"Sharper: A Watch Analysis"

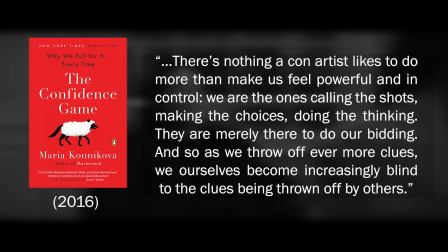993s
There's nothing a con artist likes to do more than make us feel powerful and in control.
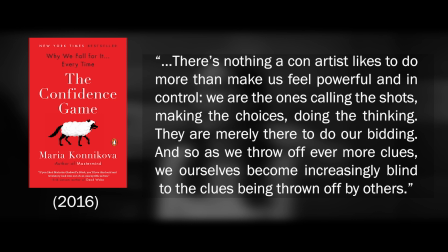998s
We are the ones calling the shots, making the choices, doing the thinking. They are merely there to do our bidding.
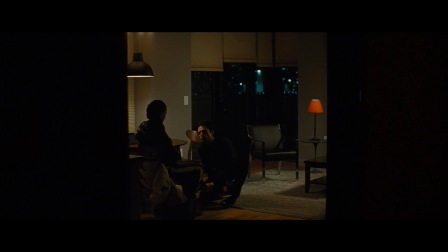1005s
And so as we throw off ever more clues, we ourselves become increasingly blind to the clues being thrown off by others. So there's this idea that not only does the watch signal power,
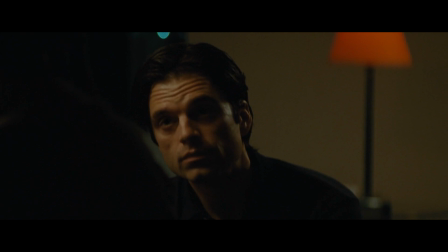1017s
but the ability to trick someone else about that power max empowers sandra falsely does she
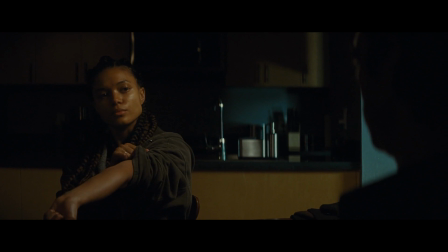1024s
really as a down on her luck heroin addict have any power he
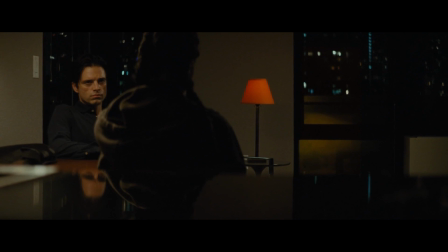1029s
gives her choices but how much autonomy does she really possess still he makes
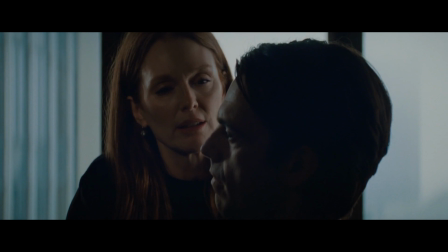1034s
her feel like she does have power sure madeline has a
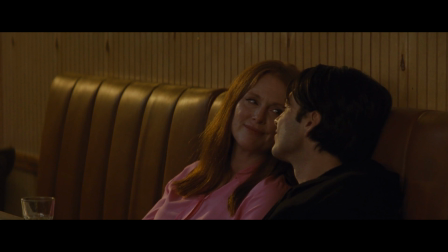1039s
dominating role sexually towards max i enjoyed that but he
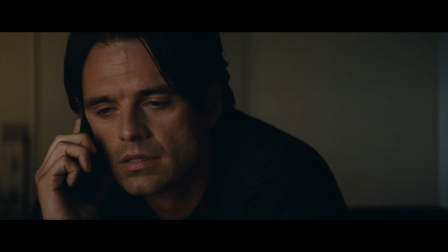1044s
thinks of them both as peers not knowing that he doesn't have any power over her he should not have thought that she would walk away from a billionaire to play his mother again
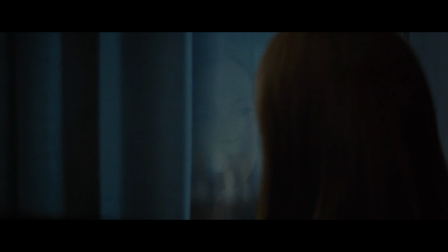1054s
and again but this theory starts to fall apart when viewing Richard's watch
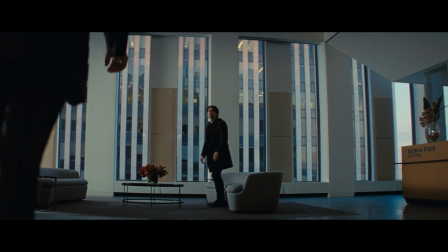1058s
at least at first Richard's watch is visible when he offers to pay Max
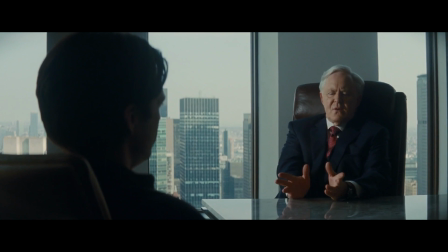1063s
off to leave he is paying Max to go away Max has all the
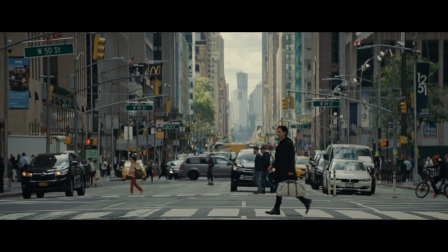1068s
power in the audience's mind sure richard hobbs is a billionaire but he just got scammed out of 720 000 which is the amount that it should have been not
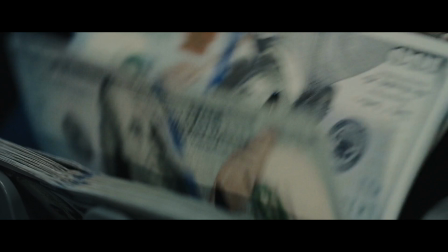1078s
750 000 they lied both max and the audience
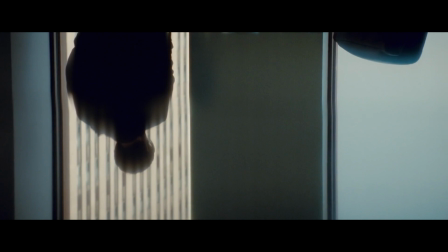1082s
will place the power with a watchless max and although richard could feel empowered
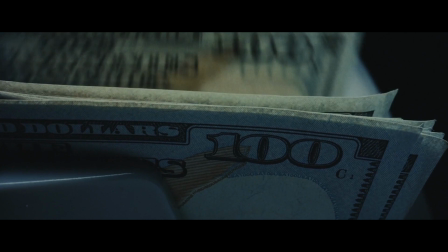1087s
by getting his girlfriend's son to just go away with a flick of the wrist that's
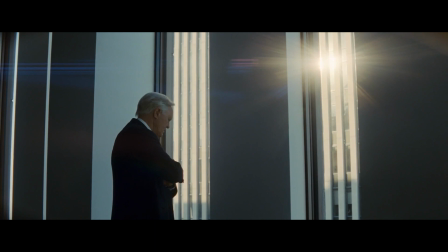1092s
not what we see richard looks down and watches Max walk away with a concerned scowl.
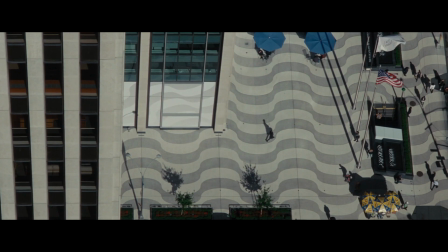1098s
And the theory that the watch signifies that the wearer has power over someone who thinks they have the power loses momentum in the moment.
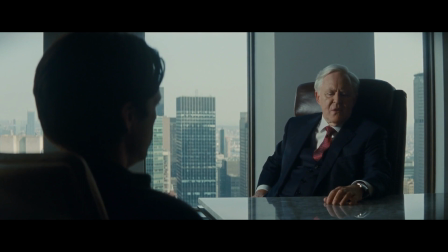1109s
This is the last use of a watch that I noticed.
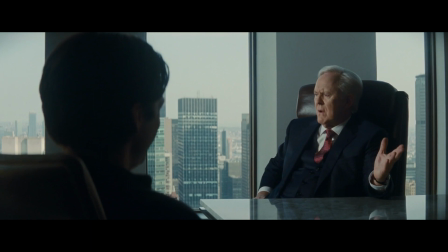1112s
In other scenes, Richard's watch is hidden by his sleeve, just an outline under his suit.
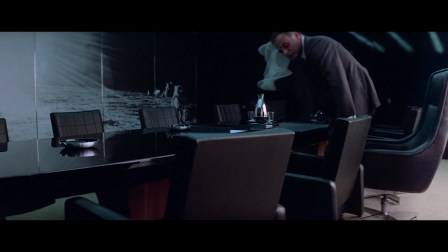1119s
But here it is clearly displayed. Include with clarity of how malevolent the killer is.
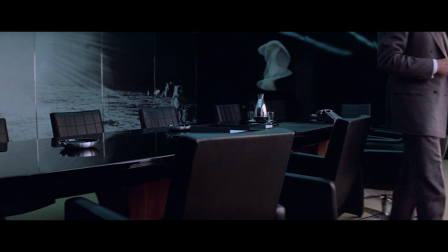1126s
We get this shot, and Karen emulates it with Richard's glance down from the skyscraper.
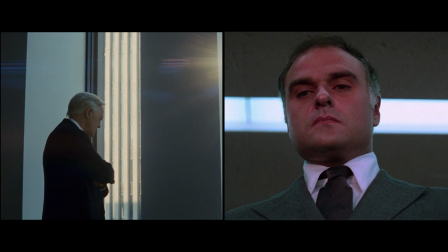1132s
Everyone is a liar in this movie, and I think this shot tells us that Richard is not a mere mark here.
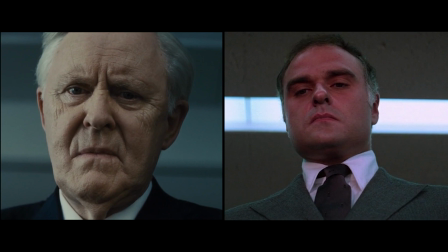1138s
It's cinematic language to let us know that in this moment, he's the sharper, not Max. Sure, Richard could just be a victim who never knows that he was played, but what if he wasn't?
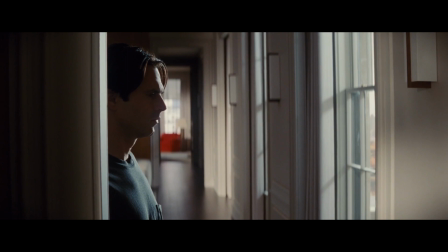1150s
I'm just spitballing here, but do you think that the rest of the movie would be any different if Richard knew that this was a con?
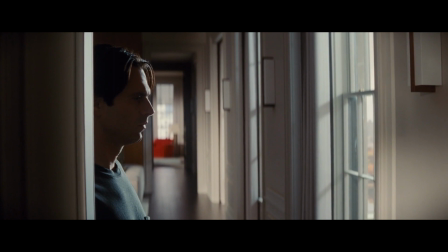1157s
Wouldn't he still have gotten what he wanted if he knew that Madeline wouldn't walk away from marrying a billionaire?
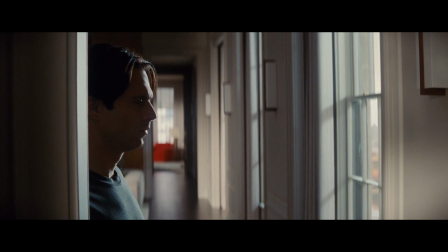1163s
I don't think the watch marks a power struggle between two characters.
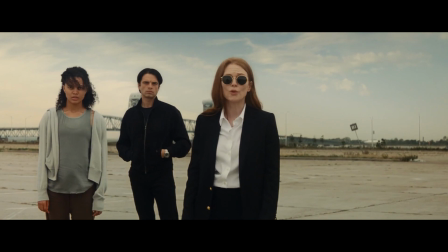1168s
Instead, I think it marks a conflict between the character and the audience.
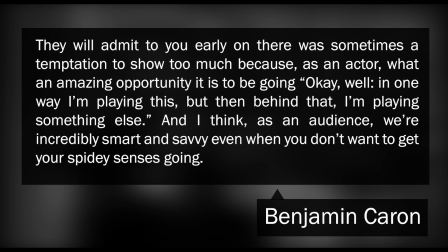1176s
The audience was a massive preoccupation when making this film. They will admit to you early on, there was sometimes a temptation to show too much. Because as an actor, what an amazing opportunity it is to be going, okay, well, in one way I'm playing this, but then behind that I'm playing something else.
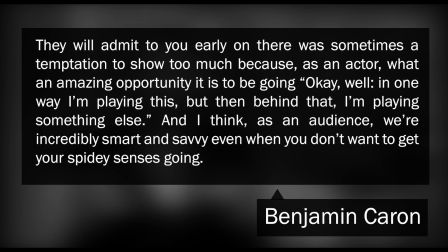1195s
And I think as an audience, we are incredibly smart and savvy, even when you don't want to get your spidey senses going.